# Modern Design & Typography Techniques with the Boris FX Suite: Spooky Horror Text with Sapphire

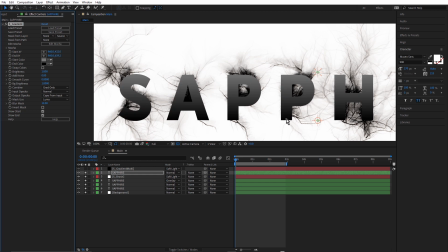Just going from black to a light gray.
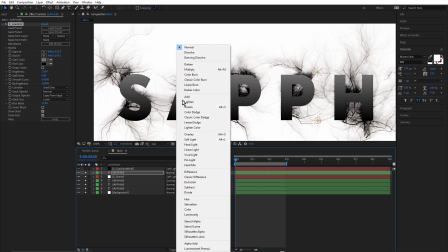And let's bring that back to soft light.
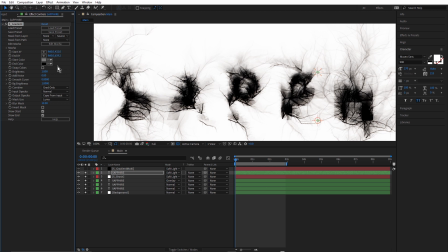You could have it without S gradient, just a solid color. I'll just change this to, let's see, to a black.
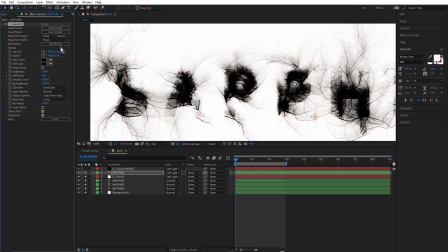It just makes it a little darker up the top. It's looking a little uniform. I just thought that S gradient gave it sort of a more ghostly look. See, it's almost disappeared up the top, but you can see it more down the bottom where it's black. And you can play around with this start and end XY. You can see they're in here.
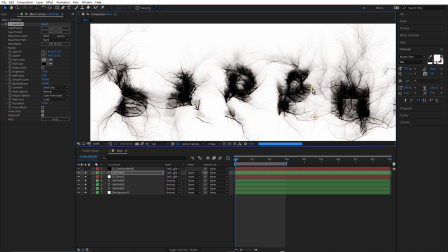If I just click on those, drag that one down, you can see we start to see even less of that text layer. If I bring it up, we'll see more. Like that. So that's the basic overall look.
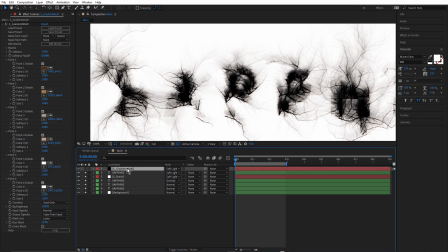To colorize, I use S Gradient Multi. And let's just turn those off.
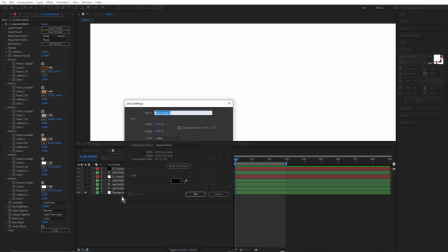Bring back our black solid.
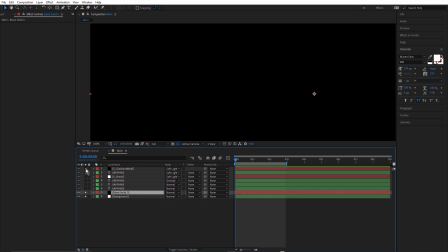Just turn that on again.
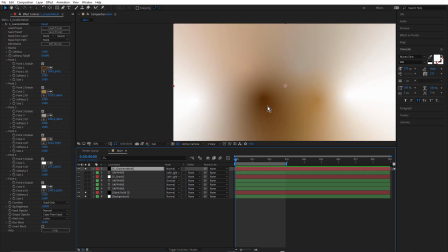And make that normal. You can see that's adding some different areas of color here. Just select that. So I've got 0.1, 2, 3, 4, 5, and 6 on. 5 and 6 are white.
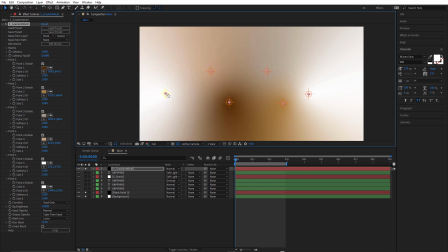That's allowing me to put white at the start and the end and isolate these different colors to the middle of the text. Let's just delete that one. Turn these back on. think I use soft light.
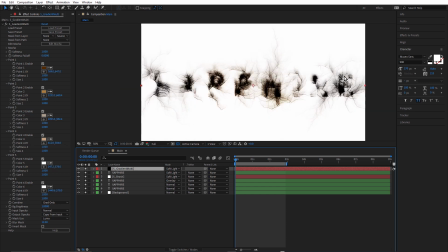Like that. So see how we're still keeping the sort of black and white at the start and the end, and we're isolating the color into the middle. If we select the effect, just move these around. And of course you could animate them.
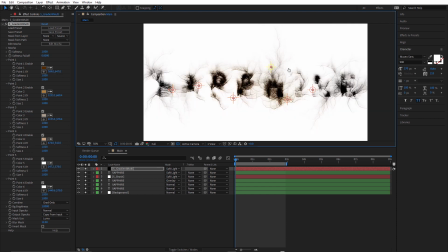And you can just sort of, art direct how this looks depending on where these different points of color are. And of course you can, change the colors as well. You want to introduce maybe a little more green.
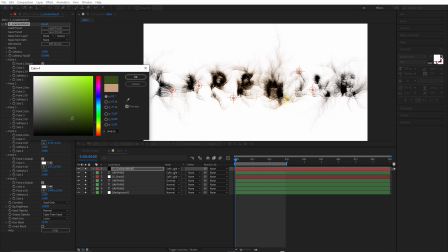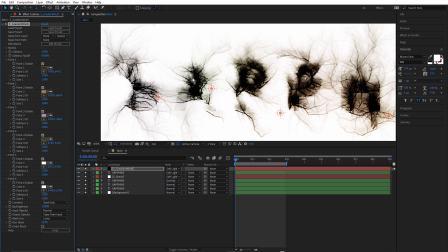Starts to bring some green in there as well.
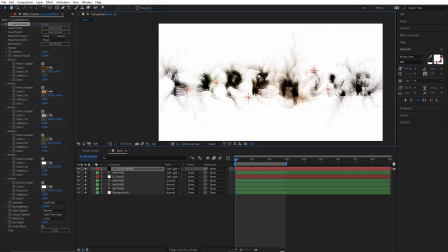You could do this in other ways. I just like gradient multi because it means I don't have to, have multiple solids with masks. Going to undo that. I just wanted to add a little bit of color variation in there rather than just having,
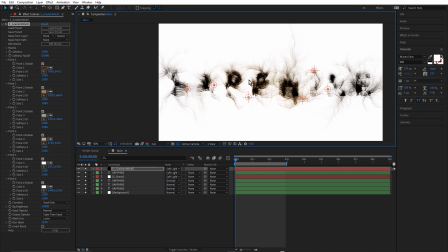a big soft single color, maybe using Sapphire Gradient Radial. See, before I actually used S Gradient Radial before I applied multi, because I prefer that kind of color variation.
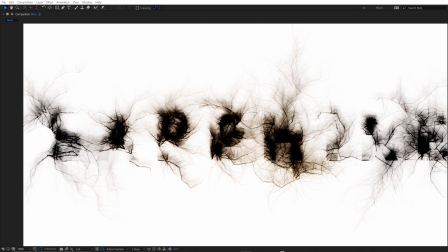Okay, so this was the final result of my experimentation when I was developing this look. But what I'd like to do in this tutorial is just work with you and take this a little further.
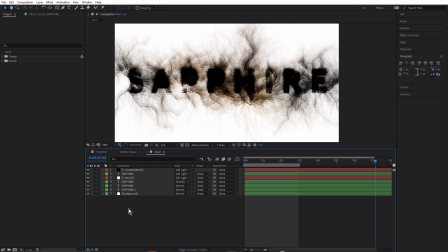Now, before we do that, I just want to walk you through how you can quickly change this text. If you've watched the hot smeared text tutorial, it's the same procedure. If you haven't watched that, I just wanted to point out that generally when I'm working with text,
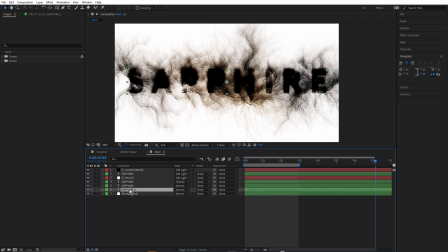I like to pre-compose my text when it's all set up with its kerning and scale, and then duplicate that comp inside this comp. And then when I make any changes inside that text pre-comp, it'll update all of the duplicates in this comp. And that's a really good way to work.
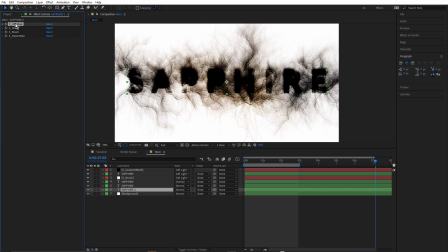But I can't work that way because I'm using the UltraZap effect, which has the mode set to UltraZap AE path. So it's looking for the unprecomposed text layer.
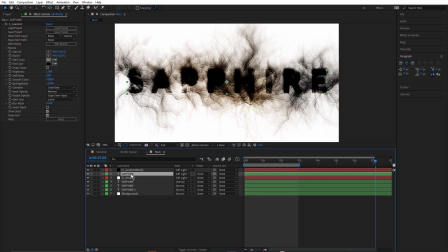And I could just change this text and then copy and paste onto these, but a quicker way is just to select all of them without SBrush.